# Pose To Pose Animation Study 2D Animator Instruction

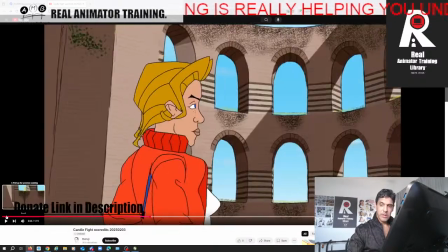(69:57)
So here, this again, this walk,
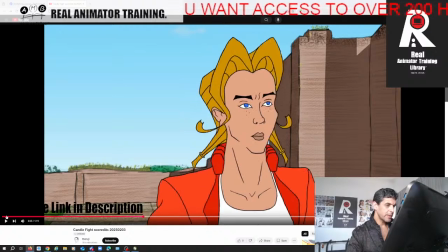(70:06)
right? The body is going down, but the head is kind of going up.
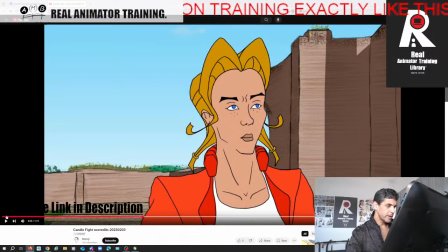(70:11)
So there's a strange bump here. The body goes down, but the head gains mass, right?
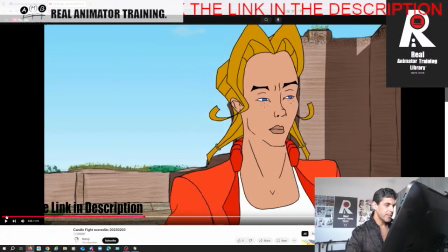(70:18)
The body goes down, but the head gains mass, and then we come up out of it.
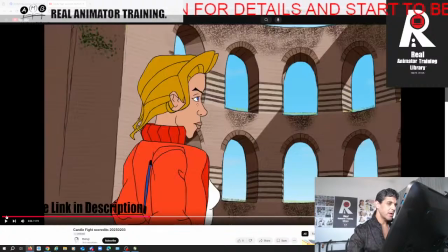(70:24)
So we need clean arcs, right?
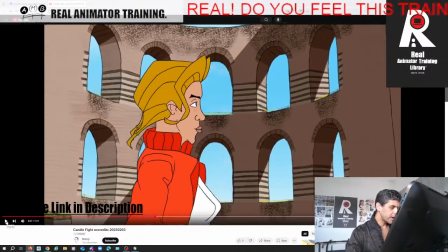(70:28)
So here you've got the up and down of the walk, and I know you know how to do a walk cycle, but here your
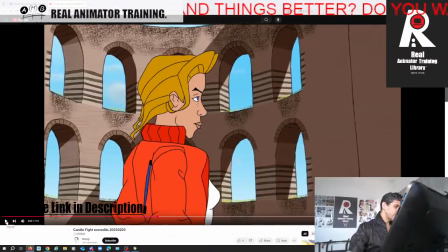(70:38)
timing is a little punchy, and it feels like it's quirking in places.
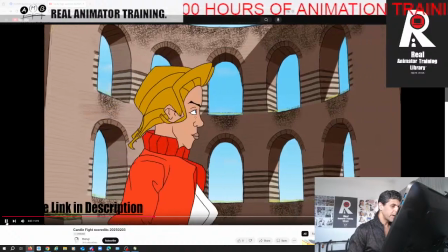(70:45)
It doesn't feel like the character, it feels like there's an error in the walk cycle. See that sudden jump up?
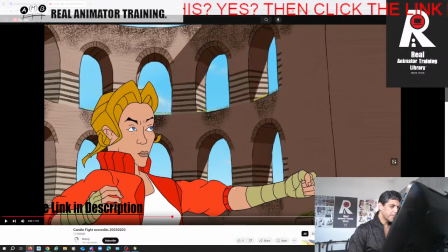(70:54)
See, now here you proportion the character more. She's still got this big head with a thick neck, but at least the arms and hands are in proportion, right?
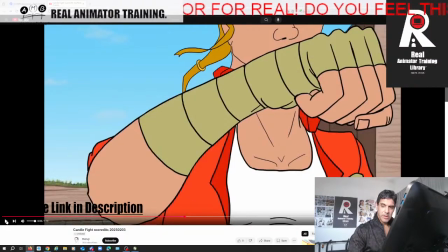(71:07)
Punch. So again, here you're framing.
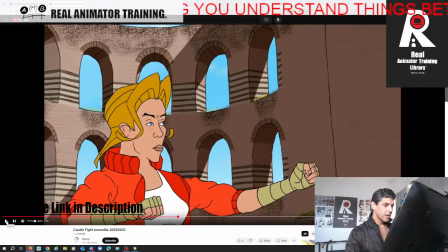(71:12)
It's like she's walking over to the candle, but we don't really know that because we haven't really,
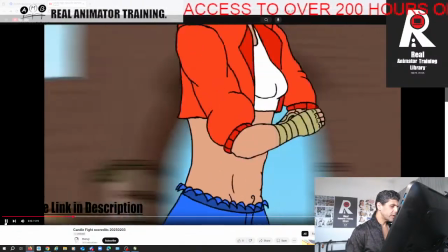(71:21)
you haven't really given us a chance to see the candle and her together in one shot yet,
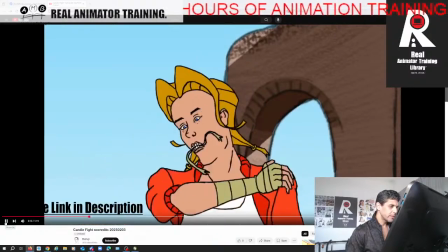(71:26)
right?
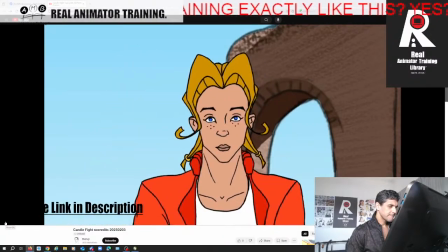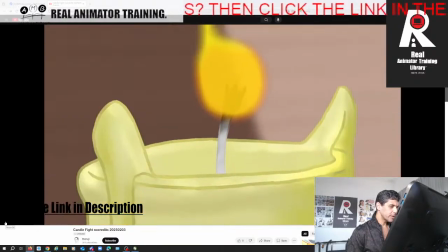(71:32)
She's looking at the candle, right?
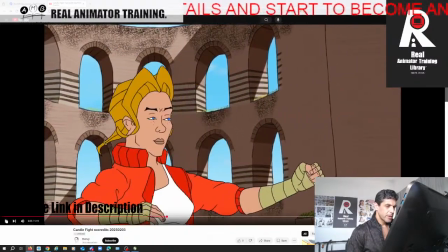(71:37)
So she walks over, but how far is she from the candle, right?
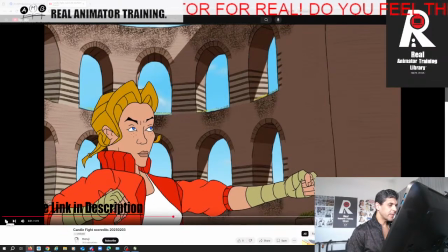(71:44)
So now again we got from this shot to this shot,
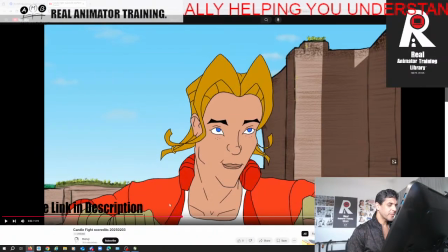(71:49)
which is more or less similar, but this feels, again, what's awkward is
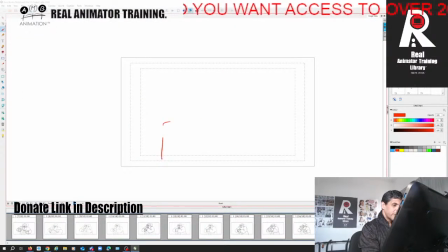(71:55)
this isn't a mid shot, but it's, you know, you got a shoulder and you got her hands in this shot, right? And this is the proportion, right? Then in the next shot you got this massive head,
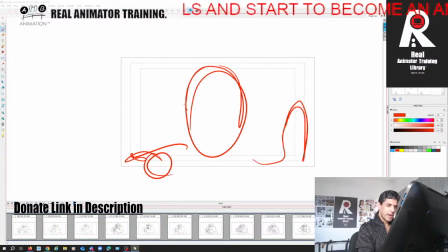(72:15)
but we can still somehow see the hands and the shoulders in there, and it feels like the same shot, tighter, but just awkwardly framed, and it doesn't edit together very well.
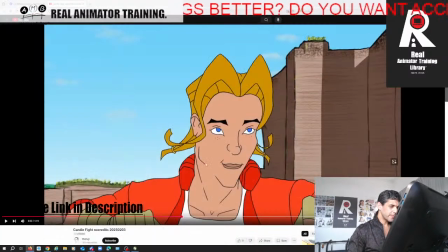(72:31)
So you either focus on the face more so like you look at the body, the upper body hair and the upper body hair, they're virtually the same. Punch.
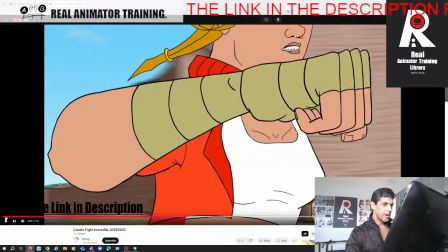(72:48)
So now here we're following the fist
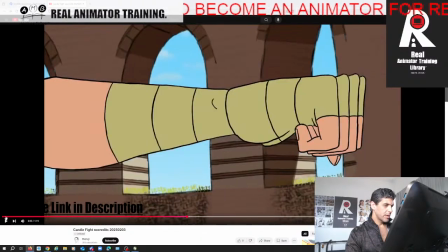(72:55)
through, but now you cut away, right?
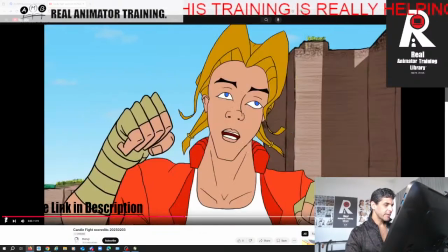(73:01)
So it takes away the effect, right, of the continuation. Punch.
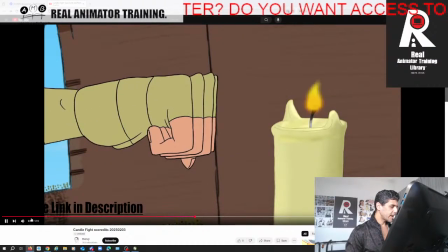(73:08)
But it's not bad. But again, here the punch lacks any real power because we're seeing too many in-betweens here of it. Punch. We see it settle, like, really you should have just got to this and have it settle back.
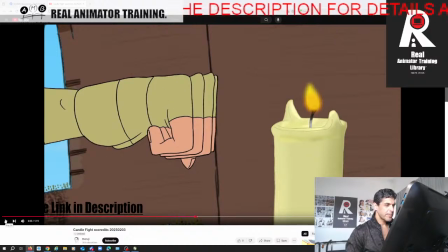(73:27)
The framing here is okay.
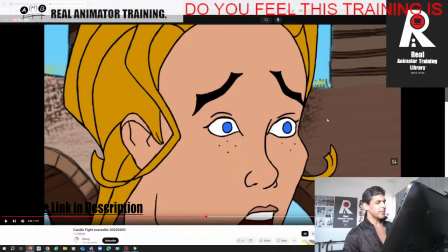(73:35)
So here again, your framing of the face, we don't really, it feels like we're unusually tight into the character's head, face, right? We're seeing the eyes, we're not really seeing
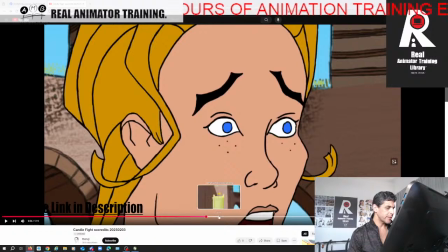(73:51)
enough of her face or just her eyes. It feel, again, you need to balance your framing a lot better.
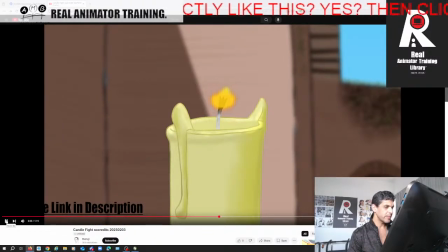(73:59)
That's a better shot.
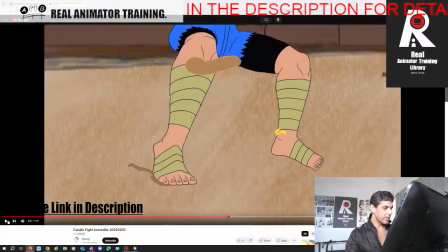(74:03)
So again, here you're whizzing up from the feet.